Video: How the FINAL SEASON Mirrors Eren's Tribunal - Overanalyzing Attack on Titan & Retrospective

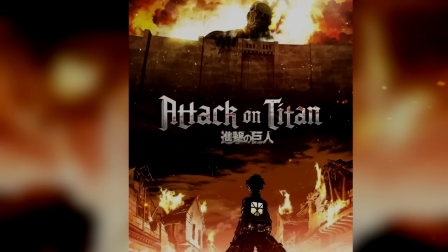Just like with the posters going from Eren looking up at the destruction of the titans to him being the destructor,
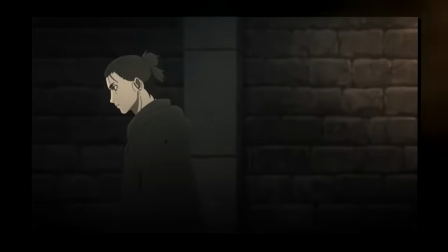the openings too convey the entire story of the series, with the final openings losing almost all of that initial national pride and patriotic nature,
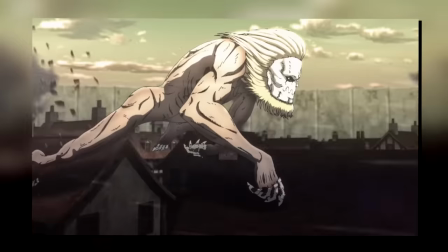and turning into very bleak depictions of war.
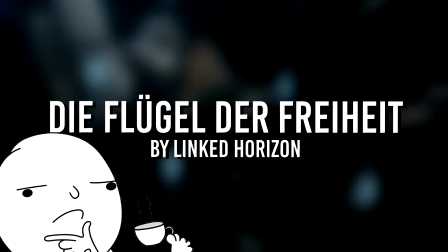And in a broader sense, I also think that the use of German throughout the series is another very neat touch that you don't really see in anime much.
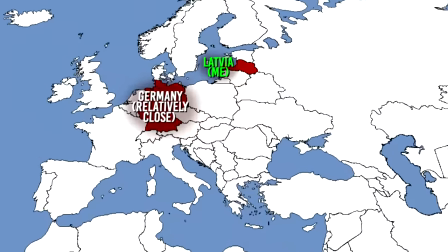I do admit, this might just be a case of me being from the EU,
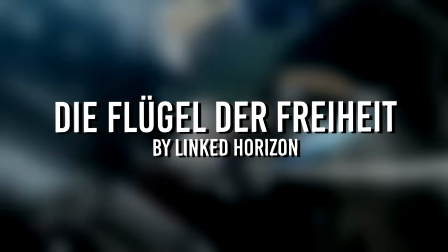so it's just a lot more familiar to me than Japanese, but I think by occasionally mixing in an entirely new language,
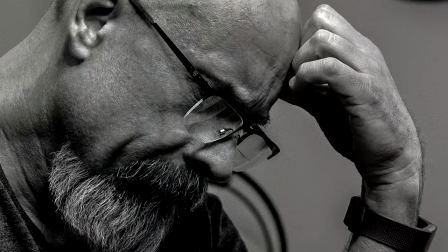it just adds another layer of contrast and complexity to everything we're seeing. As for the title of the episode, Can't look into his eyes yet.
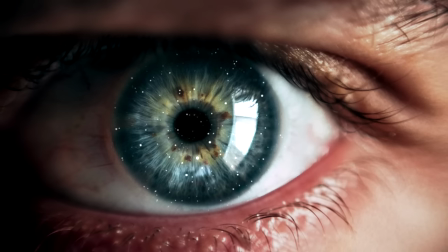I think there are a couple ways of looking at this. First off, eye contact or eyes in general are often used to convey trust or deceit.
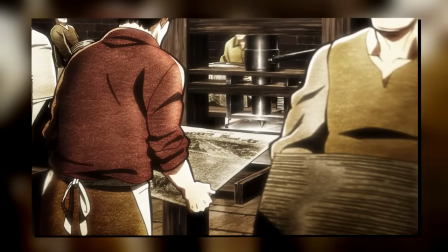So in the context of this episode, I think you can read it as the wider humanity not being able to trust Eren just yet.
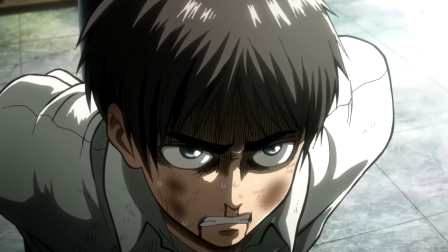And so, they cannot look into the eyes of someone they sort have wished to be killed.
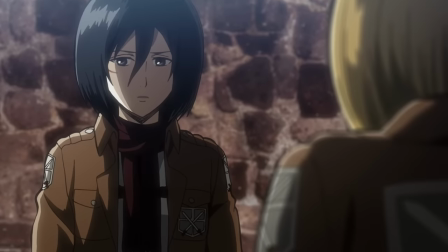Conversely, I think you can also tie this together with Mikasa in this episode, as during Eren's tribunal,
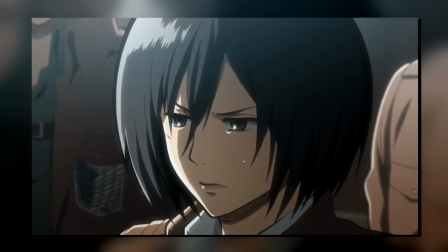she couldn't bring herself to look him in the eyes as she admitted that he had indeed attacked her.
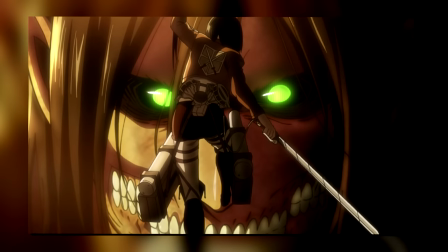I think it's just as simple as her wanting to hide that fact and because she still fears for Eren's life,
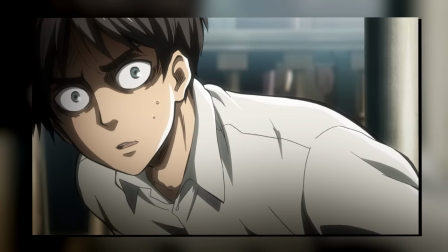looking into his eyes as she delivers the report which may doom him is just too painful.
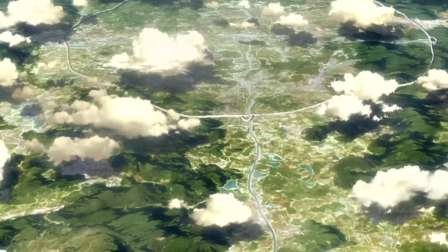Moving into the episode itself, however, we see just how differently the people of the Walls are perceiving the unfolding events.
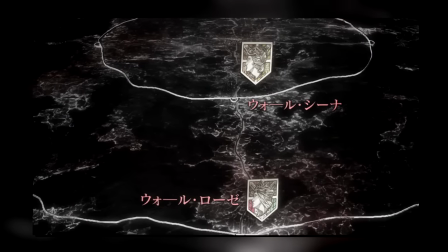When we look at Wall Sina, the wealthiest people of the Walls, we essentially just hear disdain about the situation.
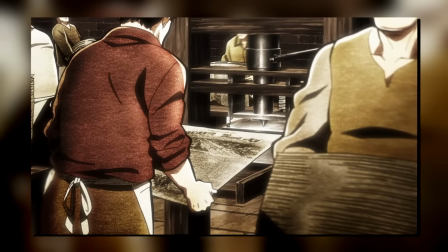We hear them talking about how their supplies now might be taken and that their lavish lifestyle might be upset.
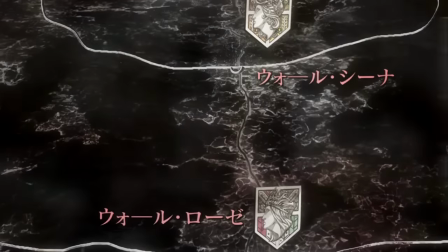But when we cut to Wall Rose, we see a much different picture. First off, instead of everyone reading out their newspapers like we see in Wall Sina,
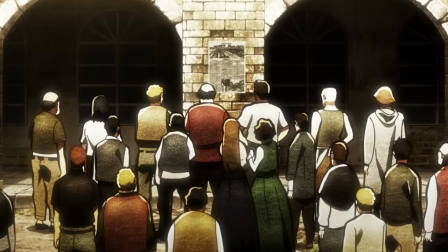the people in Wall rows all stand together reading out a single paper.
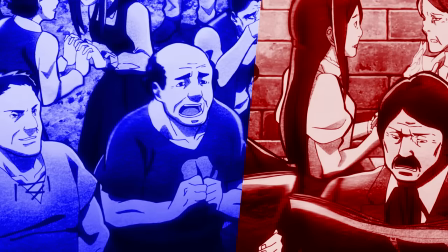This both speaks to the financial standing of these two groups, as one is clearly able to afford much,
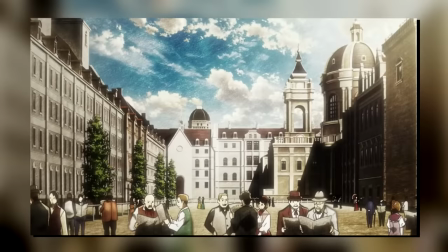much more, as well as the isolation their higher financial status brings.
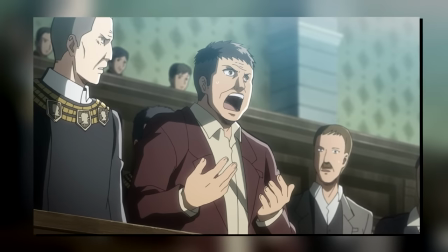Later in the episode, we'd see how the merchants strongly oppose many of the plans proposed by the scouts,
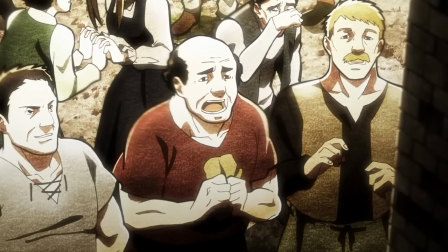whereas when we see the commoners, they all cheer how Arryn's titan might be their savior,
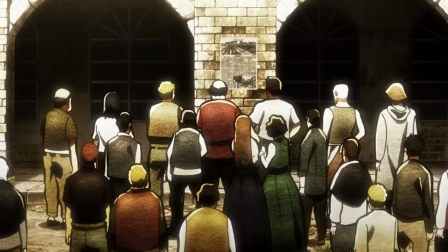all standing unified shoulder to shoulder and embracing hope.
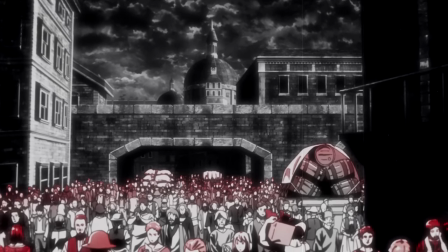Class representation and the politics that brings will continue to be an important part of Attack on Titan, so we'll touch on this a whole bunch more as we get later on as well.
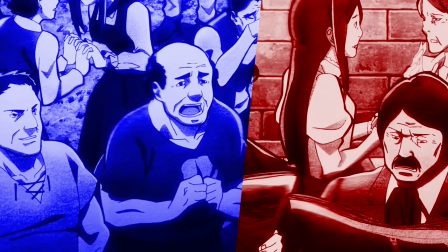But as of right now, it's just painting them as two drastically different sides which of course sets up the drama to follow in Eren's tribunal.
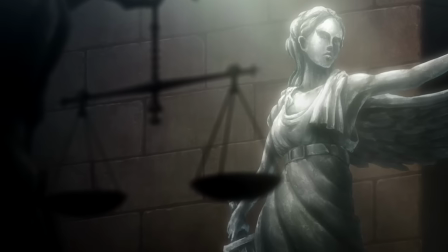We then cut to this shot of Scales and this angelic fighter figure.
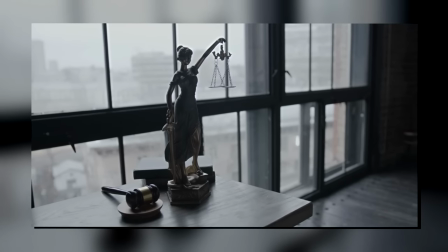Scales and Lady Justice are of course a near-universal depiction of the rule of law and the justice system in general.
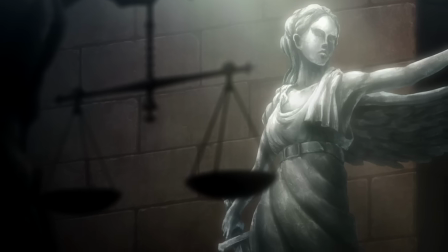So in that sense, it's not much more than just subtly framing the rest of the episode to follow, as again, it would be all about Eren's judgment.
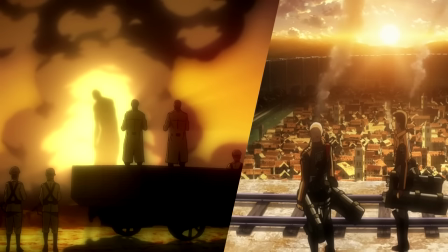However, because this is overanalyzing, I also think you could talk about how the balance of power is now tipping and what that would mean for the rest of the series.
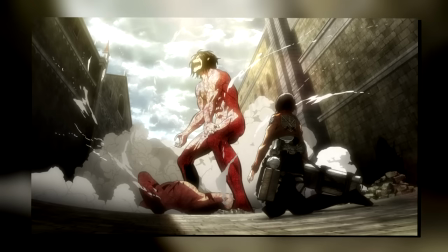As we've been talking about for the past couple of episodes,
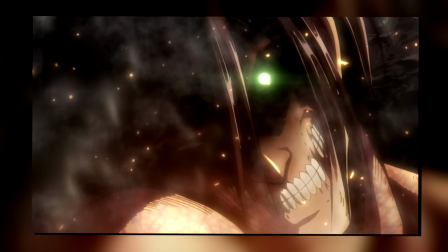the appearance of Eren's Titan and then the Battle of Trost clearly convey how the tide of battle is turning in favor of parody,
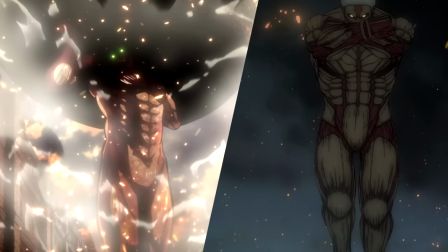or in other words, leveling out the titan advantage that Marley had up until now.
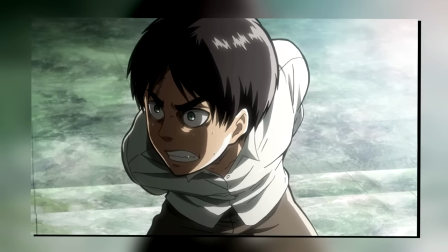And so, with Eren being cleared in this episode, we'll see what a more even battle looks like.
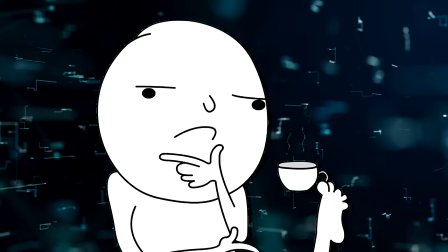And you know, if I were to overanalyze even more,
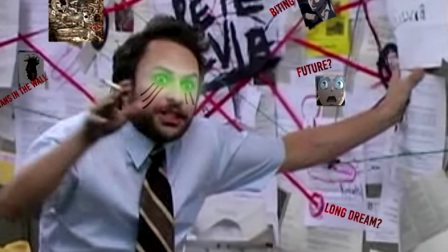we have another very important lady in the series that has already massively tipped the balance of power, huh?
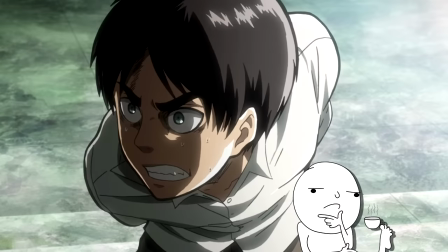Like, you know, someone like Ymir? And you know, clearing Eren also means that, while they're obviously unaware of it,
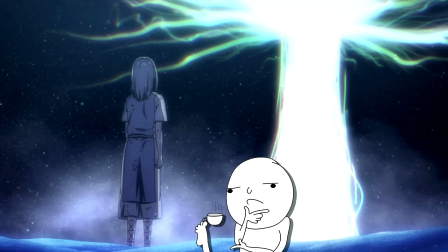they also now possess the Founder's power and by extension, set up everything to follow, including the rumbling.
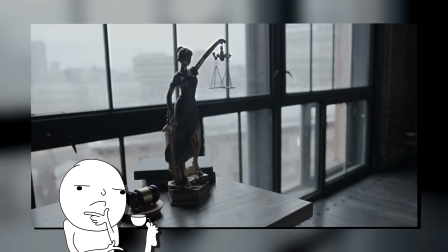So you know, maybe you could look past the obvious representation of Lady Justice and actually see this as Ymir.
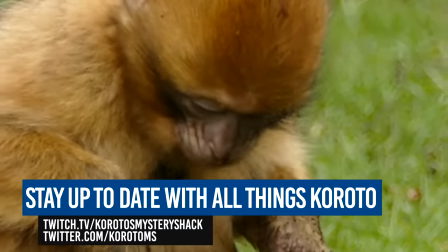Okay, yeah, that is very much overanalyzing and frankly makes very little sense. Cutting to some of the military police, we see the same sentiment repeated.
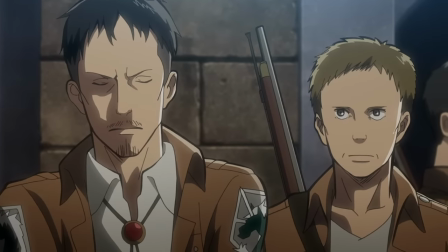Many of them just want to get rid of Eren, and in their eyes, there really is no two ways about it.
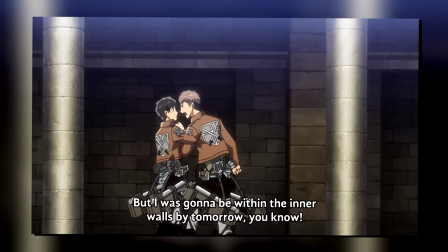In many ways, I think here too you could talk about how the military police, which like we saw with Jean,
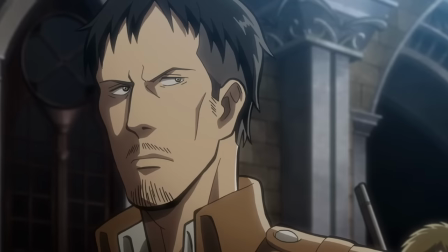just live out their days in the inner wall, are sort of conditioned to prefer the safer and more close to home vets,
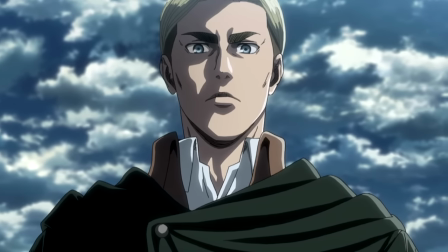while the scouts try to look at the bigger picture of things and think about how recapturing lost territories might benefit everyone in the long run.
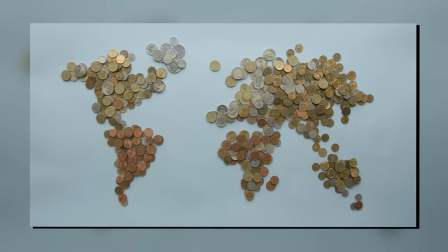In my mind, I think this is just evoking the endless debates people have about domestic vs.
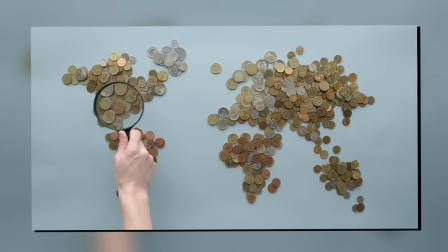international matters and how best to allocate resources between these two very important groups.
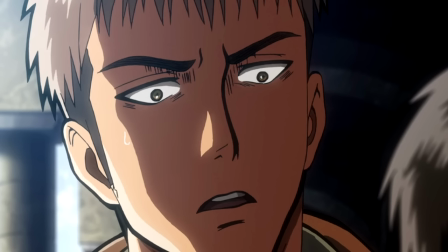We'll touch on this in a second again, so keep that in mind for now. And a quick note before we move on, I know this is super cringe and I seriously hate doing it,
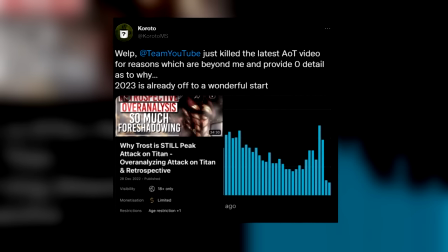but the last video got incorrectly age-restricted and effectively killed in the algorithm, and even after the restriction was overturned,
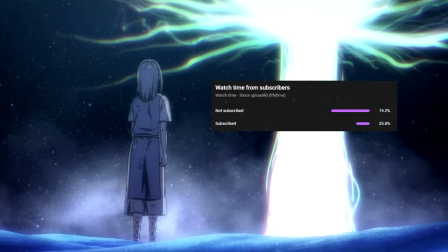it just wasn't getting pushed to people. And I know that many of you watching these videos aren't subscribed to the channel,
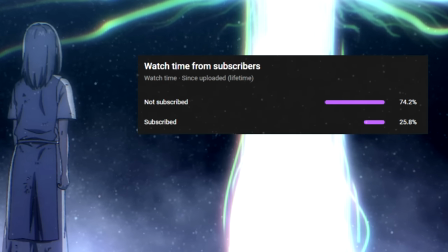so if you enjoy the series and don't want to miss a future episode because YouTube has deemed you a child in need of protection,
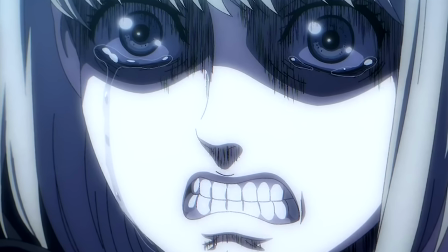do drop a subscription and hopefully that will solve the problem. Alright, thanks a bunch, back to the video.
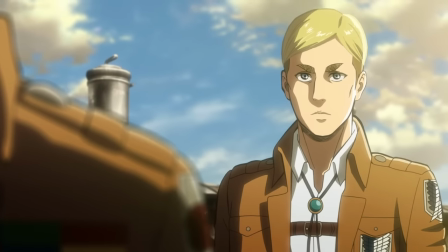We then cut to Irvin and Pyxis walking atop the wall.
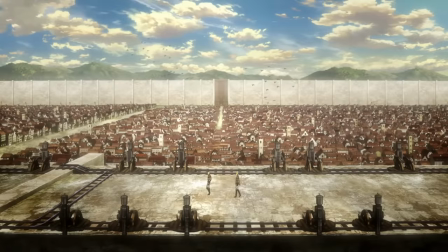Which again, just like we've talked about in Trost, I think just conveys that the both of them are currently the only ones looking at the bigger picture and how to handle Eren.
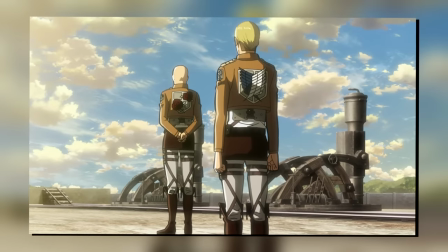Though importantly, we hear that this entire meeting is off the record and that technically, they shouldn't even be meeting.
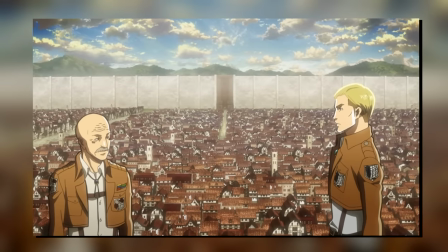I think this scene is really interesting in how it portrays the two, as Pyxis isn't the least bit concerned about formalities or anything like that.
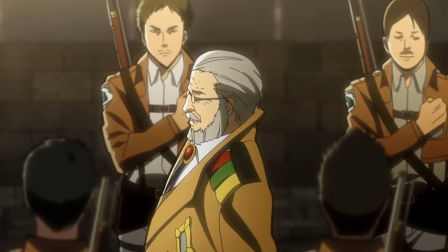Even casually naming Zackly with no title or anything.
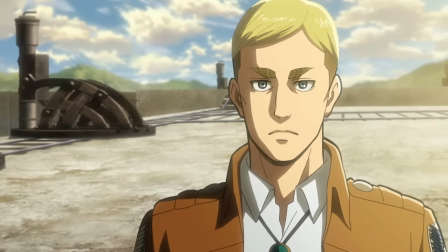Something that catches Erwin off guard as he has to verify whether they're talking about the premier of the three regiments.
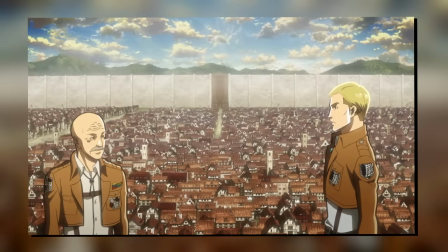I think the idea here is just to present them as very similar in that they are both strategists
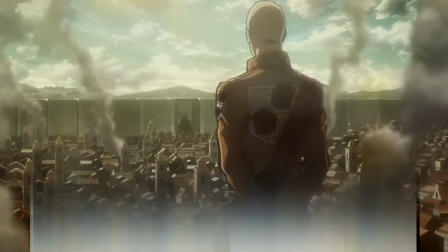who try to look past the politics while also showcasing that they are still very,
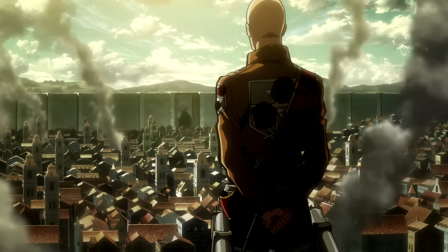very different in how they go about things.
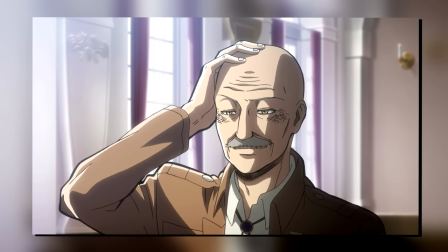Pyxis is quite a bit more eccentric in how he carries himself, while Irvin does very much still play by the book.
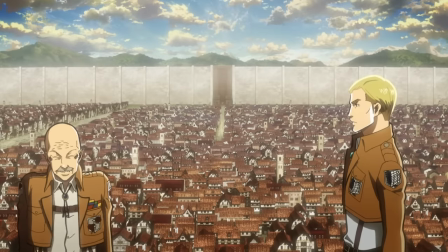And that is exactly what we see in the final moments of their meeting,
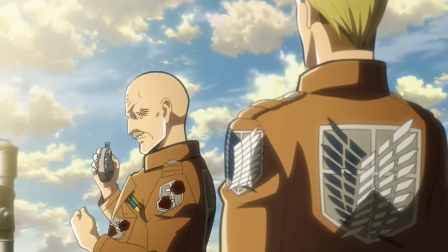as Pyxis asks Irvin whether he believes that there is a chance for them to save Eren, to which Irvin responds that,
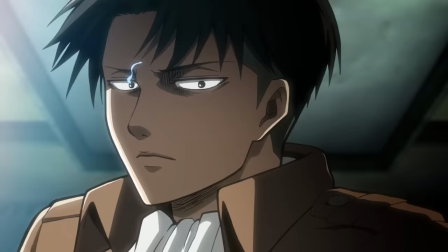no, there really isn't, but that he does have a proposal. Which, we of course now know to be the complete Hail Mary they throw during the tribunal.
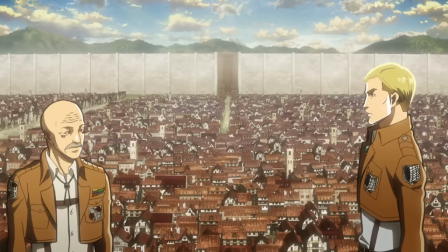But I think the best part here is the extreme juxtaposition we see with Pixis,
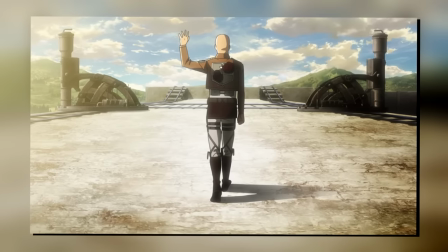as he casually laughs at Irvin talking about this gamble and just walks off.
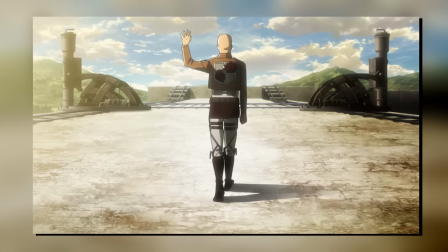All while the music is this uneasy pulse.
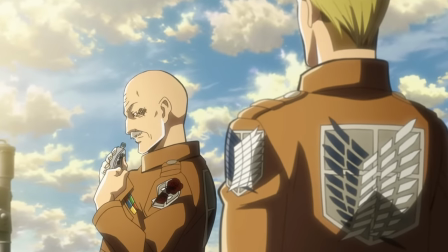So again, even when they're dealing with these sorts of matters, Pyxis's eccentricity very much holds.
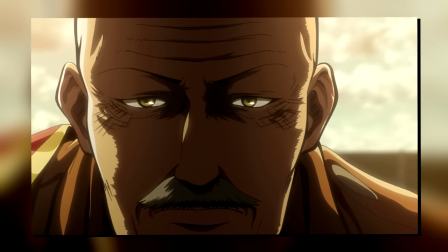And if you remember the whole Pyxis sees things in people that others don't aspect which we've seen many times in Trost,
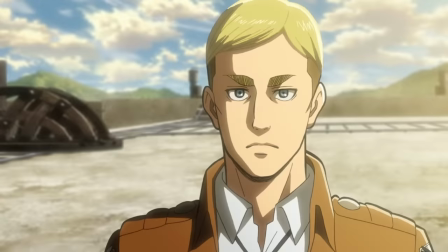I think you could also easily say that to Pyxis, this is not a gamble at all and he is certain that Irvin will pull it off.
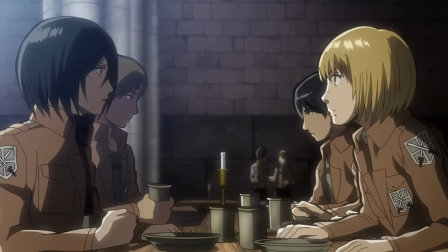Which is exactly why he's so nonchalant about this whole thing. We then cut to Mikasa and Armin who are talking about the supposed trial Eren's supposed to have.
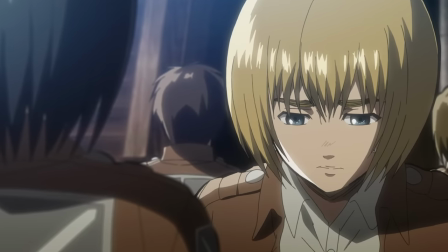And of course, once again, Armin cuts through all of that and just blatantly says, it is to decide whether Eren lives or not.
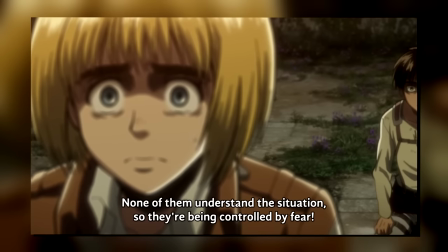I think this is just another scene to demonstrate that Armin is in the least bit disillusioned as to what
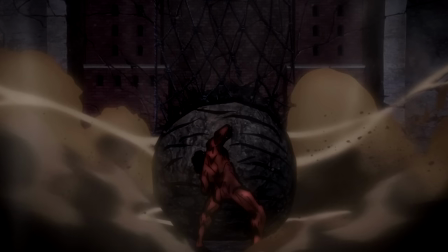is going on and is well aware that despite the recapture of Trost with the help of Eren's Titan,
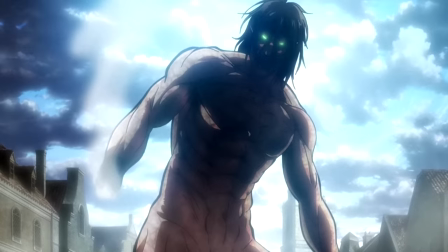many many people will still be terrified of the idea that they are now potentially using a Titan as a weapon.
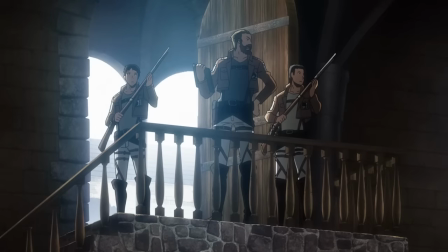And they are then called to deliver the testimonies and that is where we leave them for now.
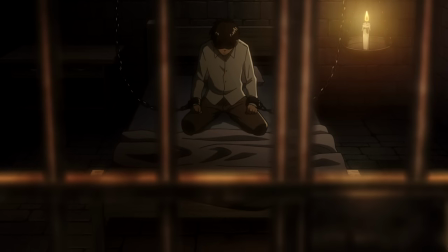We then cut to Eren, who is still chained up in the dungeon and just asking for water or just to go to the bathroom.
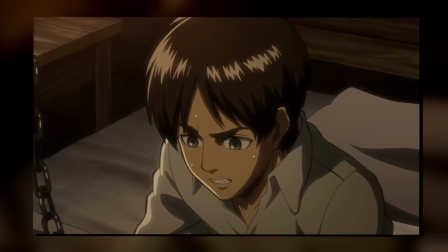The guards on the other hand just tell him to shut up and call him a monster. Something that Eren doesn't even disagree with and questioning who he even is himself.
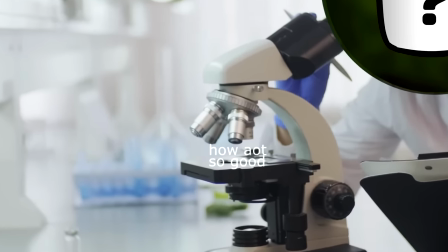And just like with the events of Trost, these super long-term parallels here are nuts.
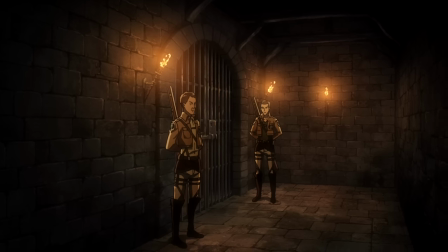In this case, Eren is locked up and as far as he's aware, he is truly trapped. trapped.
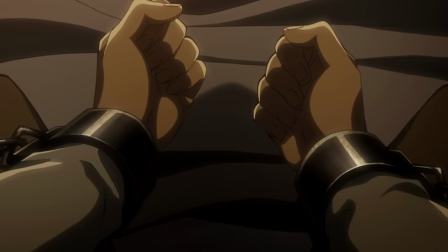On top of that, he is also unsure of himself and is questioning his own sanity.